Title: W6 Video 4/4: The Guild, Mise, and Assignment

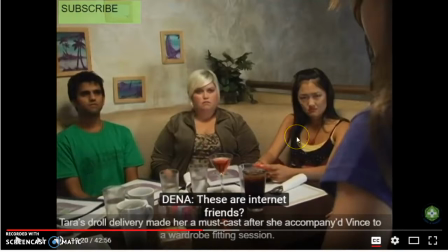That we have Tinkerbella here in a tank top, 2-layered tank tops, which help to establish her character as somebody who is young and interested in her sexuality.
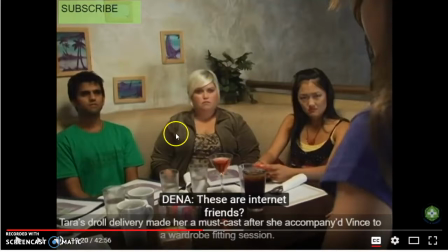Also, the fact that Clara here is wearing sort of a velour sweatshirt over a tank top shows that she also is interested in her sexuality, but is a little bit older and maybe a little bit more conservative in her expression of it than Tinkerbella.
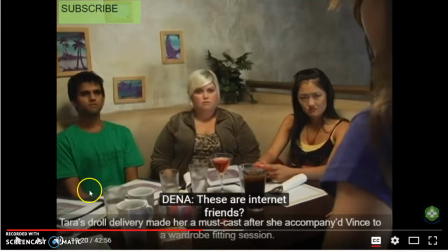Now we also have a lot of water cups over here by Zabu and Codex, who's off screen. This shows that they're really trying to conserve money. Clara, with her martini, establishes her character as being a drunk. And then the Diet Coke for Tinkerbella, again, underscores that she's young and underage.
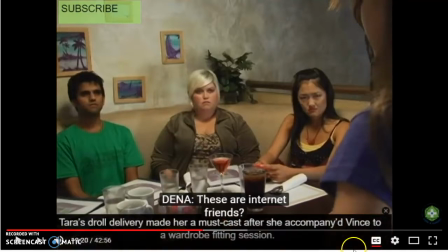We also have here the shoulder of Blade's little sister. So we'll have to talk about her maybe a little bit, or think about what we see with her. But just that she's still here on the edge to show that that's who that they are looking at.
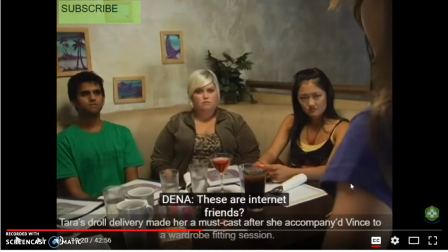It helps to establish that she's part of this conversation still. Now, the lighting is, as you can see from the shadows, and there's not much light back here, that it's not a high key lighting.
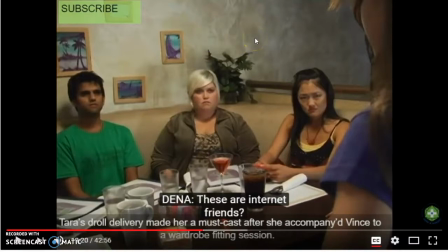You could say that it's somewhere between high and low key lighting, and that there are shadows, and that the characters are a little bit pressed up against the background. But that, again, establishes probably in this particular instance the low budget of the web series at this point. We'll see as the series progresses that
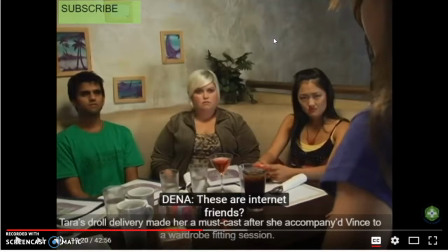delighting, and everything gets a lot better as they start raising more money. But when you start off, you got to start someplace. So the acting we have here, Zabu looks kind of quizzical.
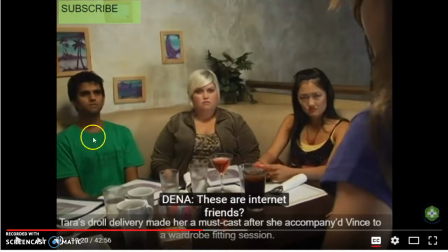Clara looks dumbfounded as always. And this, again, back up their character types, whereas Tinkerbella looks disgusted. So shows that no matter what it is that they're reacting to that's being said at this moment, that they consistently sort of fall into these patterns, where Zabu is sort of like a little puppy,
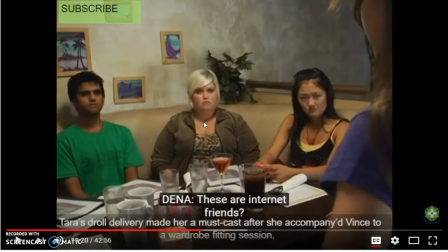and Clara is always sort of like, what's going on? Or really excited. And Tinkerbella is usually more interested in what's going on her phone, which we can see here, than she is in real life people. Okay? So also their menus show that they have not yet ordered.
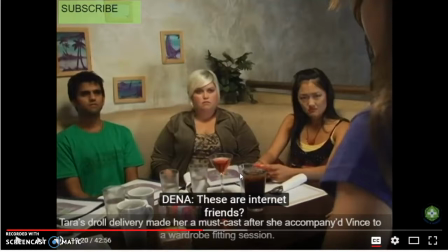So let's see, we've covered acting, lighting, and space. You can see here in the space that it's pretty shallow space, that there's only the foreground, and we have also it's not really deep focus.
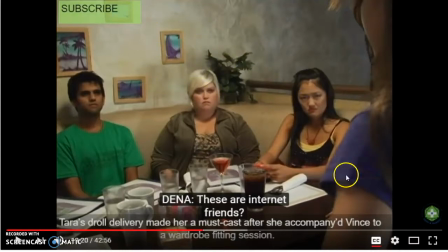Somewhere in between shallow and deep focus, in that this person is slightly out of focus, but not too bad. The middle ground here is crisp and clear in focus.
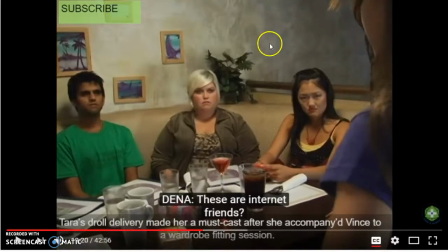And the background's a little bit out of focus, but again, not too bad. So it's pretty much shallow space with deep focus.
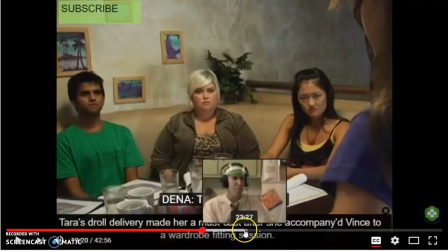Okay. Now,
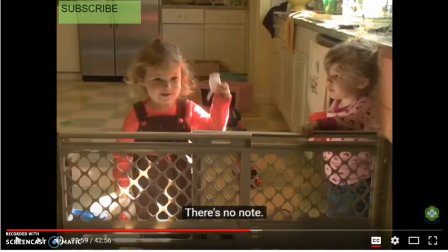I paused the video so that I could find this particular screenshot here. And it's one of my favorite scenes, where we have Clara at the computer expressing milk, and her children behind the baby gate here and trapped in the kitchen.
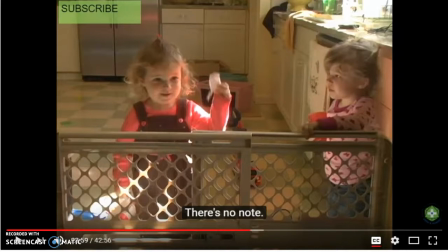And so if you start here again and start analyzing, you get a deeper appreciation for Clara's character, because on the surface, she seems sort of just like flighty and drunk and, the crazy mom who never takes care of her kids.
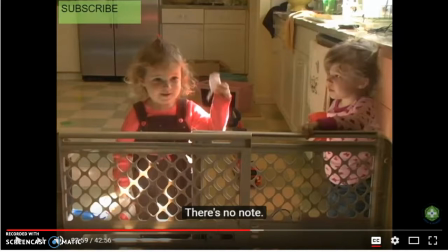But if you sit here and take a pause and look at the details, first of all, the little girl's costumes here. The one girl on the left, she's got her hair pulled back in a bow, and the other one has little pigtails in.